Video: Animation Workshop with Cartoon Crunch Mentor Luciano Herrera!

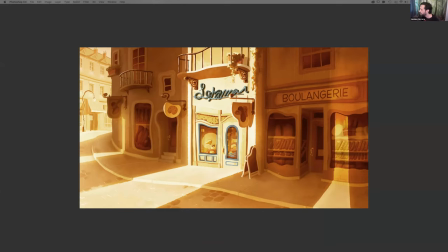(33:35)
And, you know, it might be beating you over the head of where you want him to look, but it works. You know, it's the very strong lighting on that specific, you know, cheese store makes you want to go there.
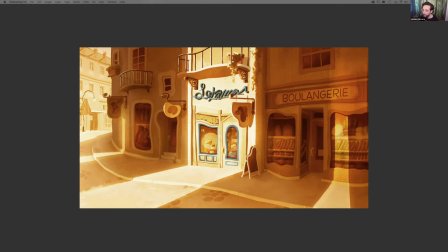(33:53)
So, you know, they're simple tools, but if they work, they work.
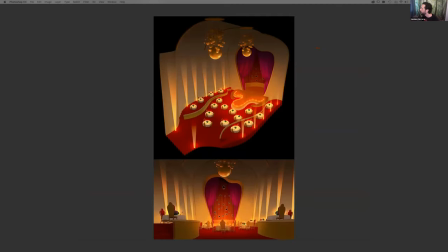(33:59)
This is another, again, this was, you were asking about 3D. I did plot out the space in 3D
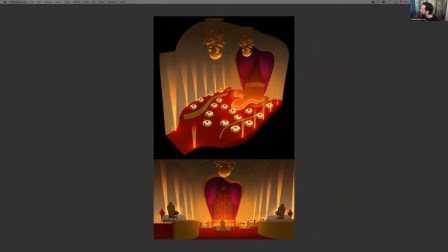(34:11)
to have a better idea where I wanted the camera to go. And then you put it away and then you start pushing the shapes and pushing everything where it is. And it looks more 3D than my drawing was because of the talent of the painters and how they use lighting
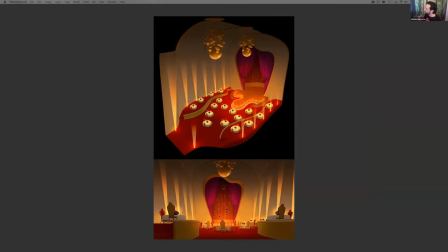(34:27)
to communicate, you know, sense of depth in the atmosphere of that specific background.
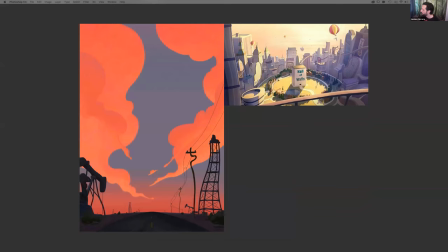(34:36)
Here again, you know, using the shapes, using perspective, using atmosphere. For example, that cityscape, I wish I would have done it in 3D, I guess, but I don't think I would have gotten the same feel for it if I would have used 3D.
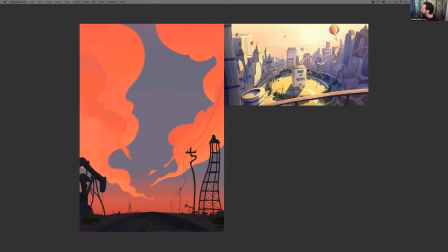(34:57)
It's also allowing the drawing. Sometimes you start a drawing and you might get into like really doodling very tight and small. And I tend to do that.
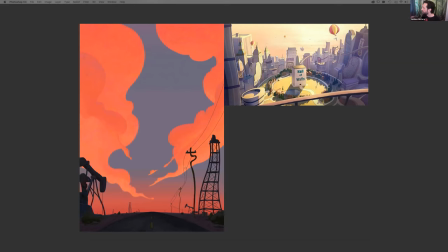(35:12)
So what I do is I step back from the drawing and then I'll let the drawing dictate a little bit what it wants to be, allowing myself to see the drawing for what it is. Here's another design.
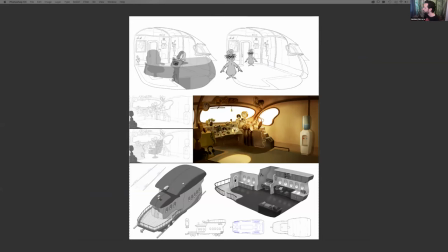(35:27)
And again, trying to make it feel dimensional, and there's no 3D here. It's just understanding the space and what it does and understanding through composition and through
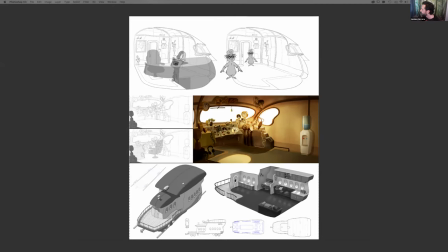(35:44)
craftsmanship what you can do and creating a space where this conductor can be driving his train and putting randomly a water cooler there so they can, I don't know, I thought it would be funny.
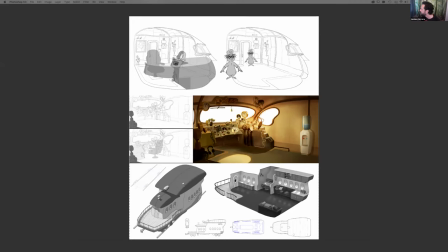(35:59)
And little elements. And it's busy, but it's not.
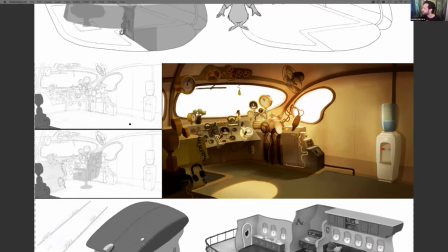(36:08)
It's supposed to be busy, but it's not as busy as you might think.
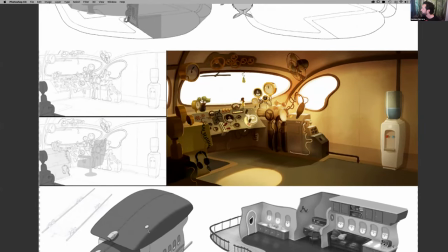(36:14)
When you look up close, you can kind of tell what everything is.
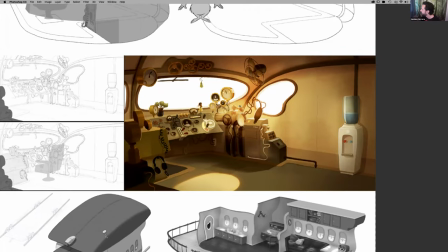(36:18)
And that, I like that a lot in my designs because I like simplicity.
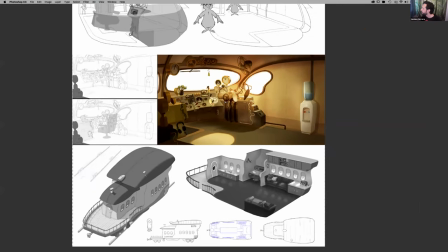(36:25)
And I like the drawing to not get too complicated so you're not hiding
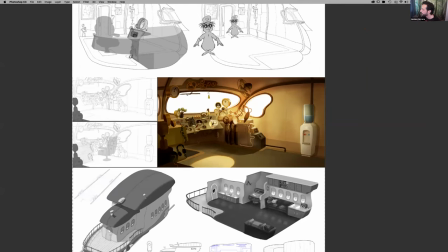(36:33)
behind complexity when a drawing should be working.
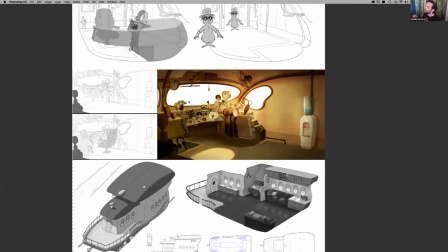(36:38)
If you make a drawing and then you strip everything and you start stripping away things until the drawing doesn't work anymore, I think that's more powerful by having a very strong design.
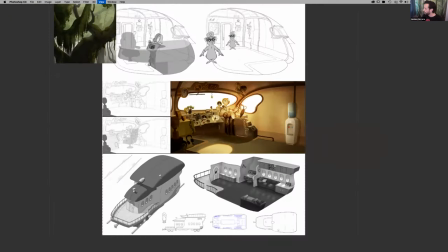(36:52)
And this one was, another design that we did for the swamp as well.
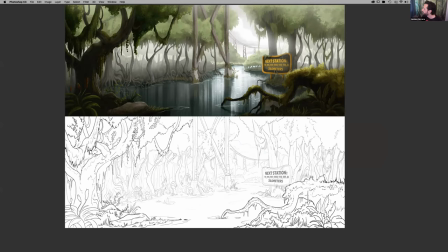(37:01)
So, but again, staging and flow.
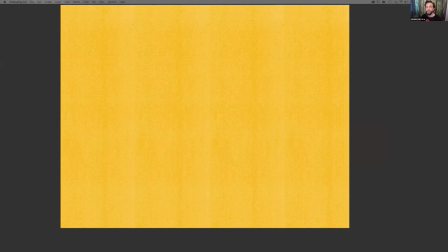(37:05)
So another particular thing that I was kind of bringing up was how I use a lot of references on my work, but it's not about copying the reference. It's about using the reference to influence what you're trying to do.
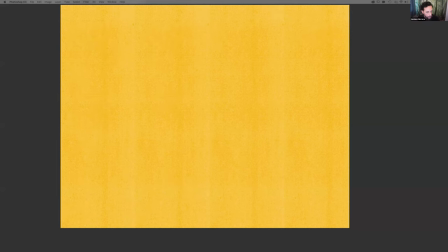(37:29)
We're designing what we see from nature, but we're not copying nature.